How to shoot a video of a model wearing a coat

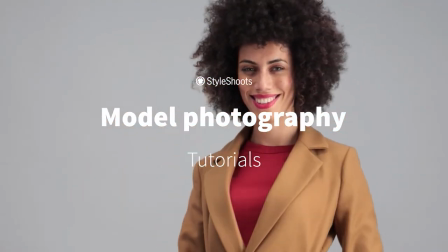(0:01)
This tutorial is all about shooting coats on video for e-commerce.
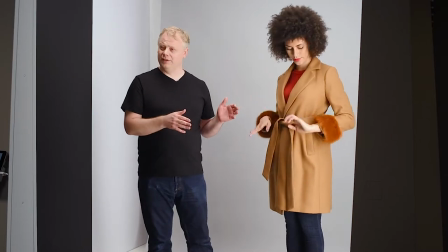(0:08)
This particular coat is for autumn-winter, so we want to really reflect that in the styling,
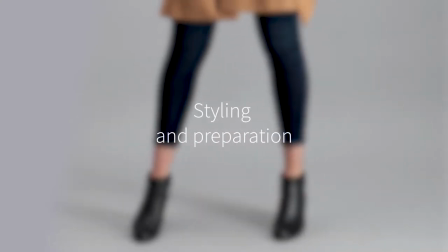(0:14)
combining the coat with boots, some jeans to go with this.
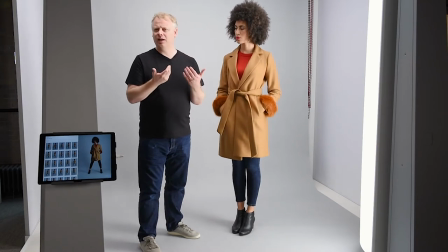(0:18)
The sweater has been chosen to bring out a little bit of color that sort of complements the autumn-winter vibe.
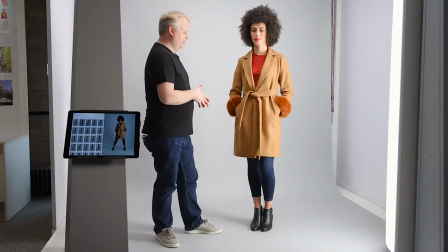(0:26)
Other things we want to watch out for is the onset styling,
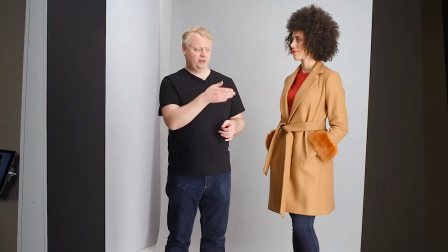(0:30)
making sure that we remove any fluff and dirt from the coat, making sure that the belt looks really nice and neat.
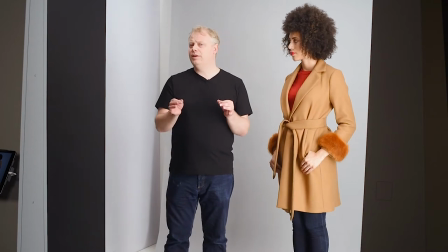(0:38)
Bear in mind also that video is very hard to do anything to in post-production, so you don't want to have to edit anything,
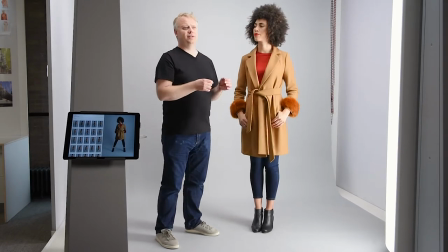(0:45)
so make sure your background is clear and that you don't have any unsightly straight fibres coming off the coat,
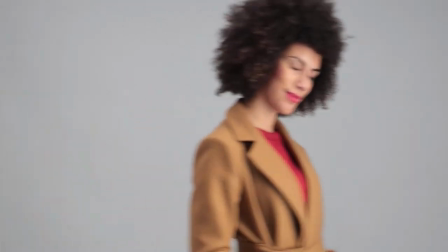(0:53)
anything that might cause problems later on. So what I'm going to do now is I'm going to just adjust the lighting a little bit.
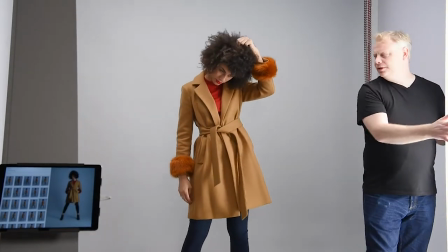(1:02)
I'm going to take my key light and shine it a little bit away and then I'm going to use a reflector board over here.
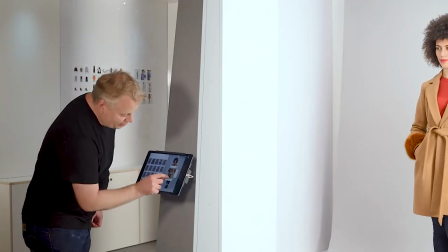(1:11)
Instead of on black I'm going to put it on white. I'm just going to bring up the front light a touch just to remove any
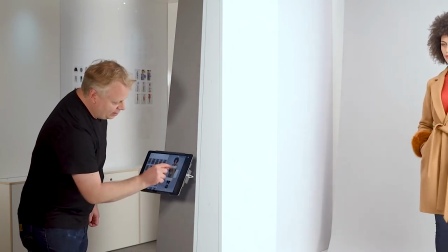(1:18)
dark shadowing around that area and also the background just a touch.
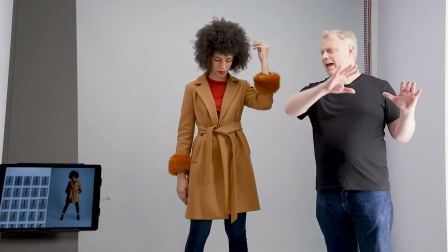(1:22)
What this is going to do is it's going to fill that whole area with light and fill in any shadows.
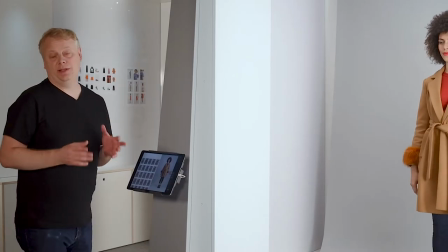(1:31)
So today we're using a Style Shoots Live machine. What I really like about this machine is it's got already some presets that we've made.
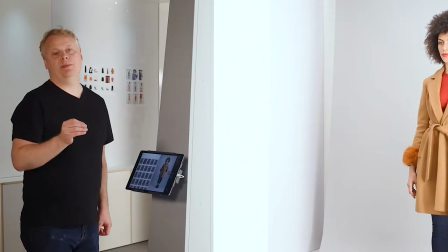(1:40)
That means I can record the clips individually. If there's something I don't like about a particular clip I don't have to reshoot the whole video, just that one clip.
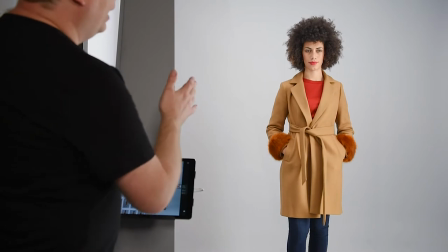(1:49)
The other great thing is the machine actually will help Juliet, figuring out how long the clips are with a nice visual countdown aid.
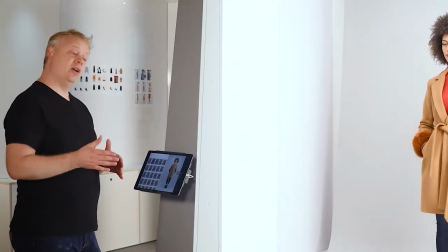(1:57)
It's really important to communicate with your model, making sure that they know when they have to start the action and when the action is going to stop.
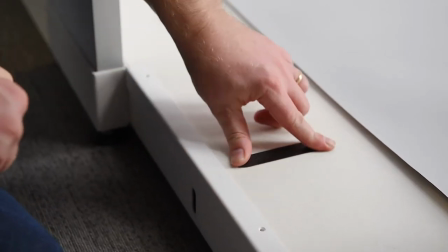(2:06)
Make sure that you throw down some markers and rehearse the movements and we're going to go ahead and shoot the first section.
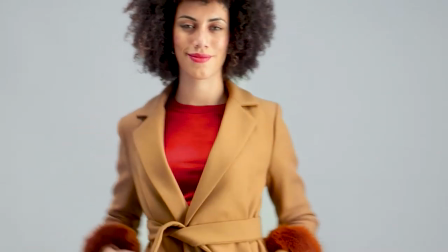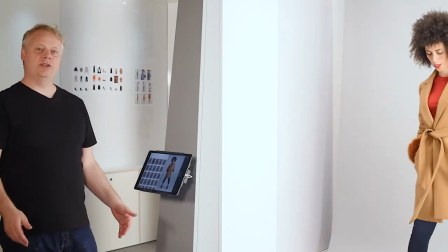(2:20)
What that does is it's just a nice establishing shot where we see the full outfit.
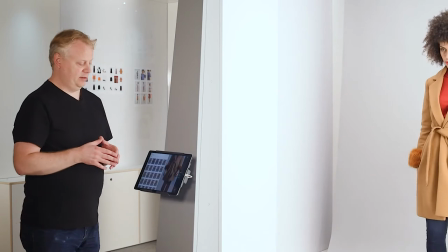(2:25)
Now we're going to move on to the second section, which is a much more detailed, closer look at the coat.
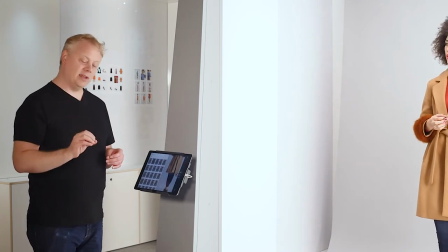(2:32)
We've introduced a bit of camera movement into this, so the camera will actually slide up and reveal more of the coat.
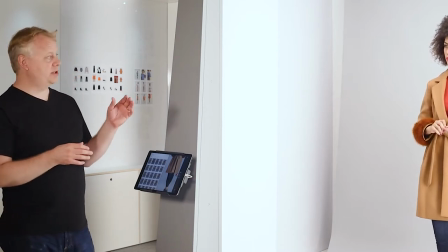(2:39)
Now during that action, Juliet's going to turn for us so we see a little more side detail this time,
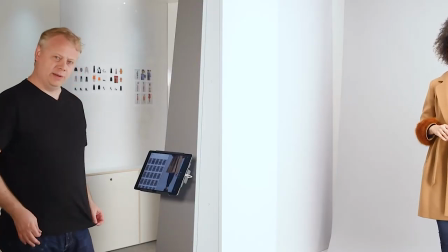(2:45)
and then back to the front, maybe showing off a pocket or something like that. And again, this is five seconds.
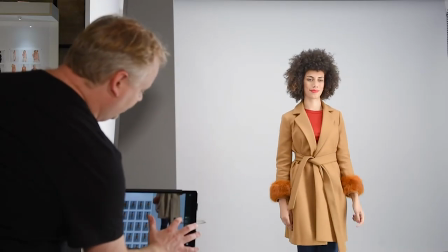(2:52)
Off you go.
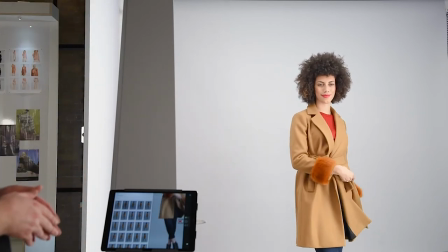So our third section of video is the walkout. So again we're just going to show off a tiny bit of movement before Juliet leaves the frame.
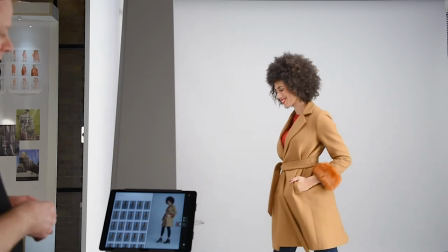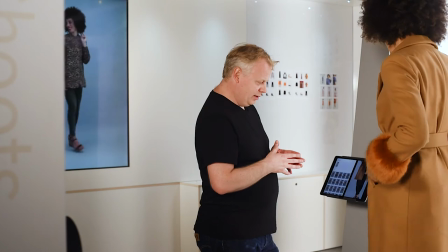(3:20)
Here we have the preview. Great walk on. Lovely elevator shot showing off all the details.
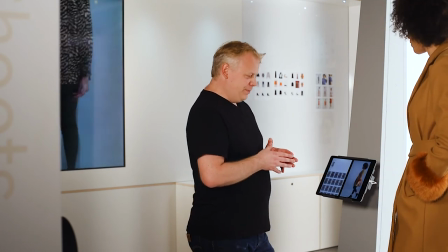(3:30)
And then we have a walkout. Maybe we could try just walking out the same way we came in. Yeah. As a second option. So, all I need to do now is go back to that third section.
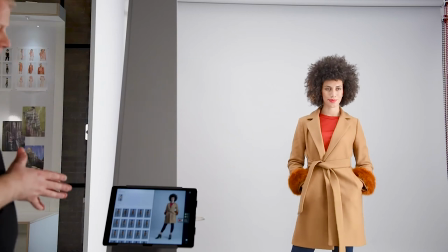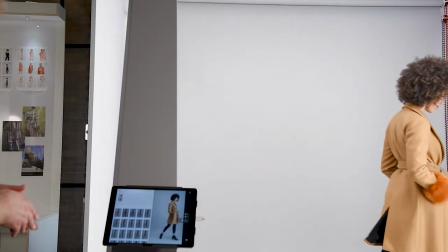(3:49)
Lovely.
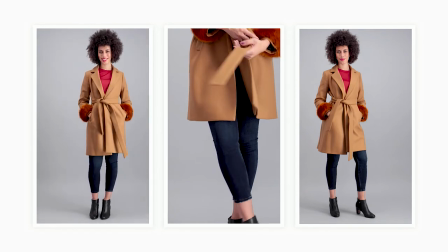(3:51)
What we're able to see in these three sections is how the coat reacts to light, how much texture there might be on the coat.
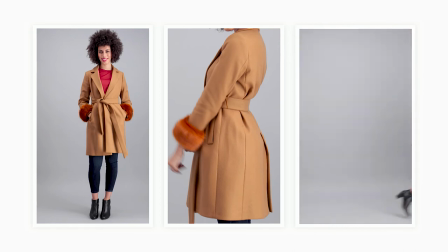(3:59)
This could be lost in a still, and this is the real advantage of shooting a video. We get to see how the coat itself moves, how the fabric moves, gives you an indication of the thickness of the fabric.